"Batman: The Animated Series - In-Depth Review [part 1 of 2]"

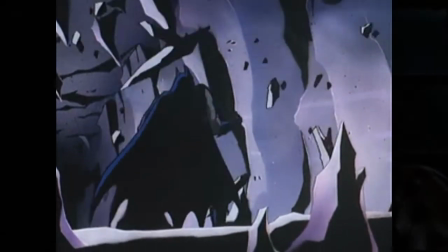720s
What they mean by that is a combination of certain stylistic inclinations in line with how the Tim Burton films portray the world of Gotham.
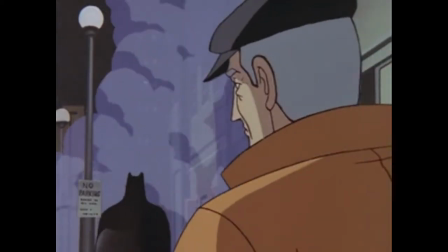728s
These stylistic choices include things like the show's distinct noir feel, its orchestrated soundtrack, the vintage title cards at the beginning of each episode, and of course the show's unique and amazing art to go design.
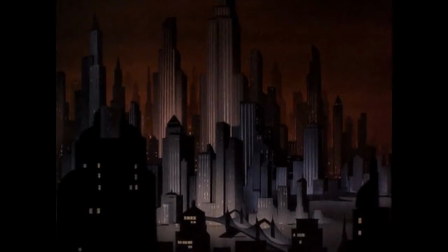741s
I mean I just can't get over those backgrounds. They seem like something taken straight out of Metropolis.
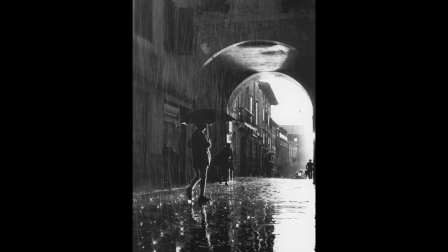747s
They're also so evocative of noir cinema, something reminiscent of Edward Hopper's Nighthawk or something.
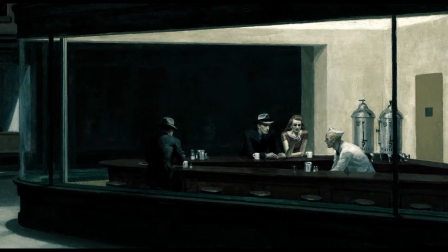753s
They also have the show stood out a lot when compared to the look of most action cartoons until that time,
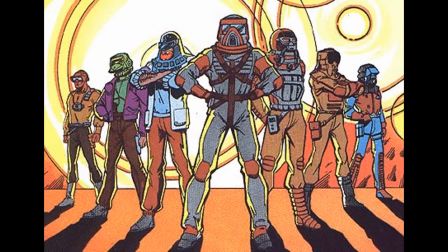759s
with almost all of them having a more traditional comic book appearance.
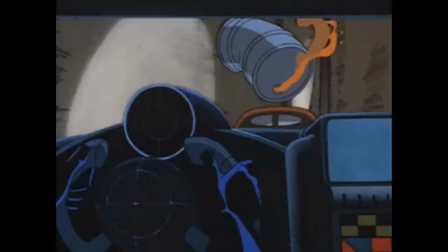764s
Hell, when I was a kid I was actually kind of confused by why the show seemed to be set in the 30s and 40s,
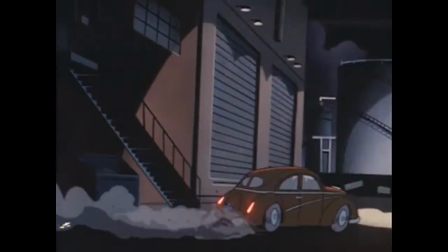770s
you know, exactly because of all those elements combined with the look of the cars and the way people dressed with the fedoras and the two-piece suits and,
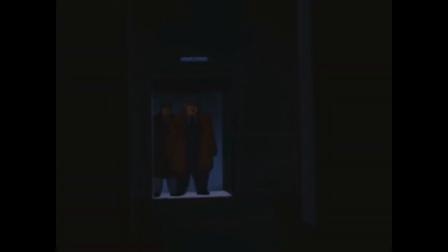777s
you know, those distinctive, stereotypical Italian-American manner of speech that the gangsters have in the
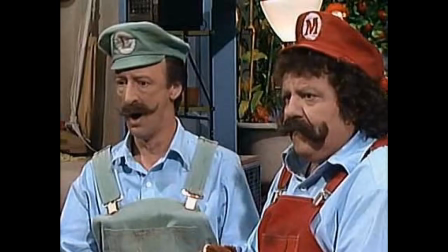784s
show you know you know you know what I'm talking about you've seen the Sopranos I'm talking about that hey
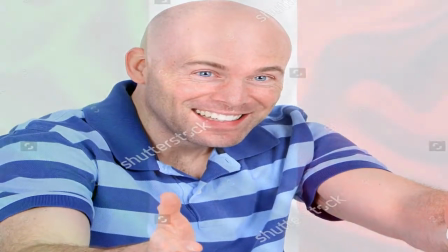789s
hey I'm talking about that hey yo Paulie
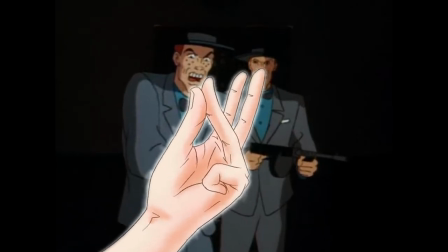794s
the Tommy guns and the snazzy jazzy tunes and the police
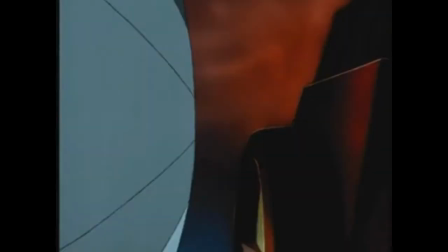798s
blimps those don't even make sense kind of made-up bullshit is this but then the show threw you completely off guard with modern technologies
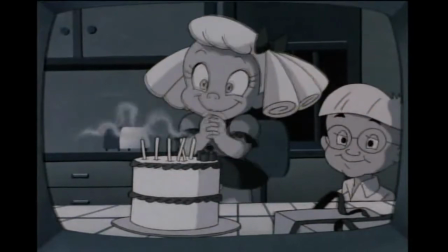806s
like phones and computers and TVs which just left you like what Paul Dini describes a general style of the show,
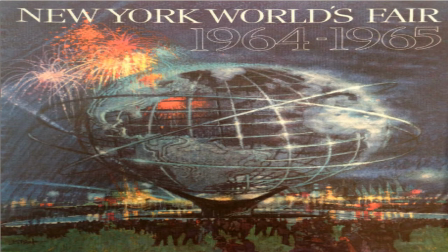813s
as if the 1950s New York science fair had gone on up until the 1990s.
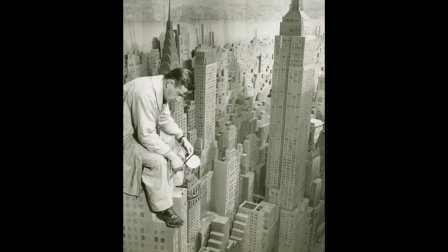818s
Really though, having such stylistic inclinations in the show managed to flesh out the world they were depicting so much more.
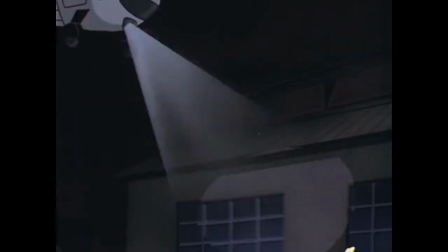824s
It shows miles how much thought and care went into the process of illustrating the world of Batman and Gotham accordingly,
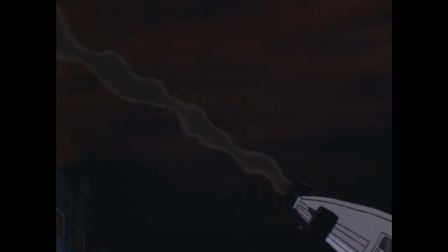832s
effectively creating a particular atmosphere and tone that encapsulated Batman and the theme of his stories perfectly.
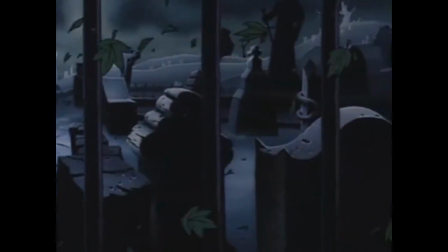839s
The entire atmosphere of the show and the tone that it helped to set really is one of the main selling points of the show.
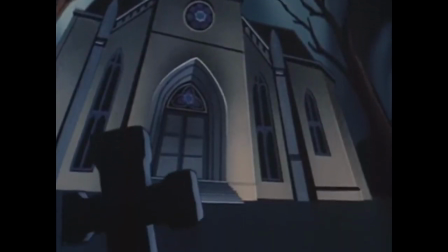846s
It was so heavy and very immersive and pull you into the stories.
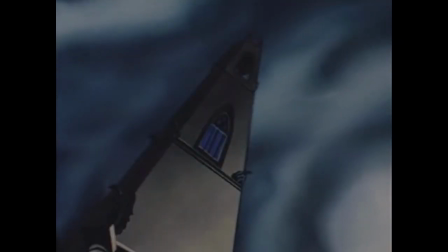850s
The thing that always had the biggest impression on people upon first viewings is how dark the show is. No, like, literally dark. Executive producer Eric Godomsky made it so that the show was painted on black cell paper instead of
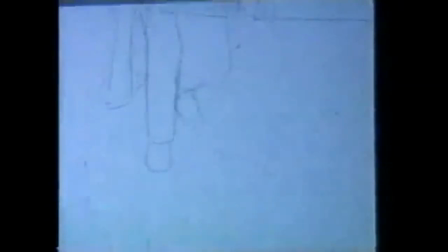862s
white like it's traditionally done to better suit the show's style and it was so effective
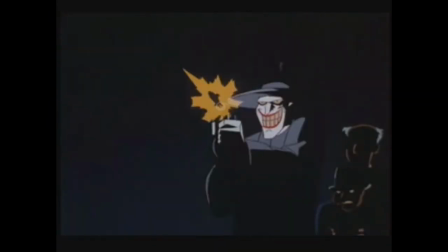867s
the shadows are simply fantastic gotham's streets it really seems hostile and dirty and the sky the sky is so ominous
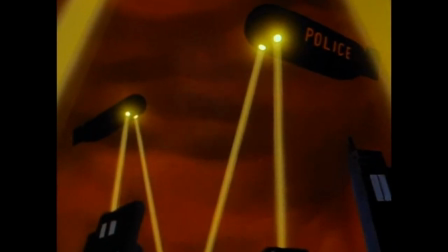876s
just look at it it feels like if this fucking psychopaths and gangsters in the city don't kill you the freaking sky will later in the show it's red
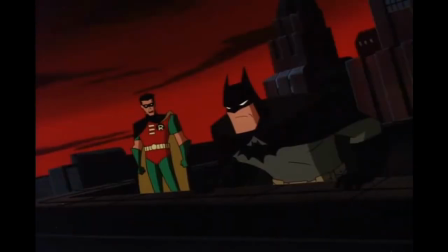883s
even what the fuck gotham not have a goddamn atmosphere or something that's some pretty serious greenhouse effect and i guess you could it kind of
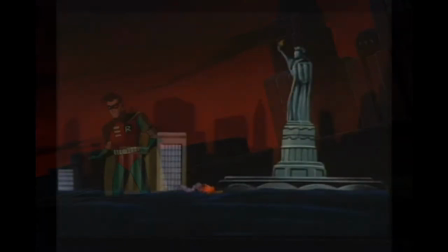891s
makes sense once you think about it you know seeing as how both
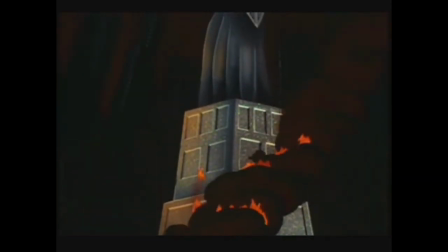896s
metropolis and gotham city within the dc universe are somewhat meant
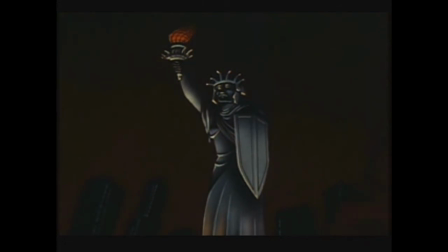901s
to be standards for new york city and new jersey in some cases they've
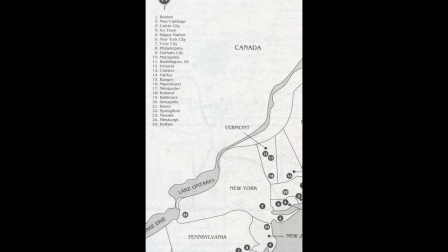906s
even located the cities right where new york and jersey are on the map and i guess
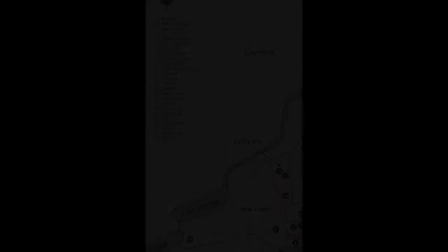911s
it helps to explain some things you know you know with the weather always being complete shit and you know the fucking sky I mean Ozone more like no zone and more right.
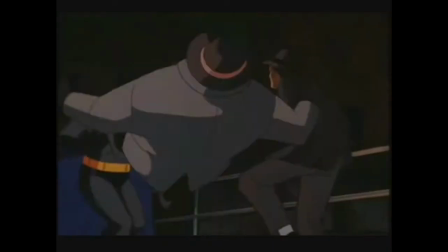923s
Another element that is also worth noting is the show's episodic structure,
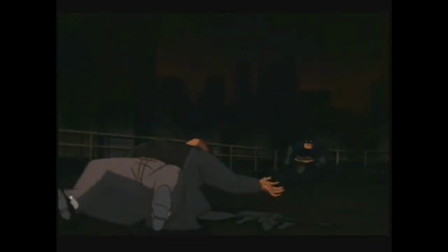927s
meaning that the show's episodes focus on self-contained stories rather than being connected by an overarching plot each season,
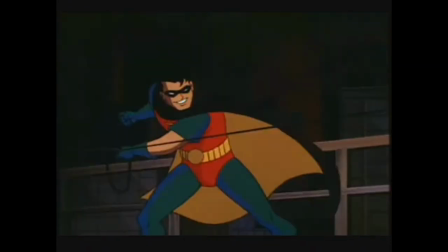935s
which to some people sort of downgrades the show I guess,
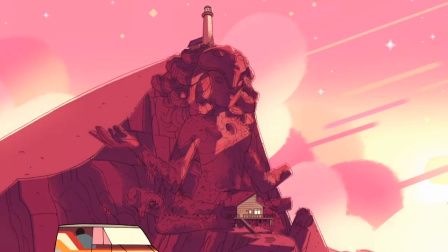938s
being that for some it's much easier to immerse yourself in a continuing main story for a show and some also say it hinders character development,
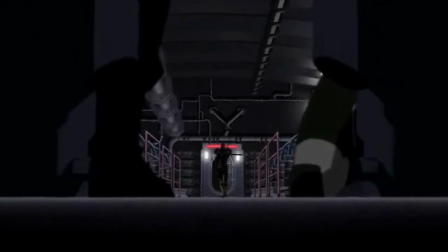946s
which granted character development is much more effective if the audience gets to see a character's progression in a linear fashion.
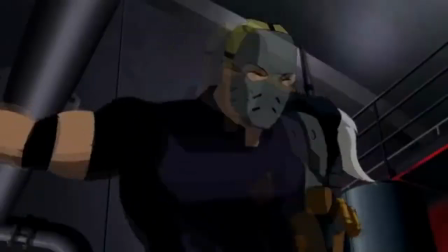954s
But you can still manage to develop characters in an episodic structure, even if a lot of the stories that the characters partake in aren't really connected of.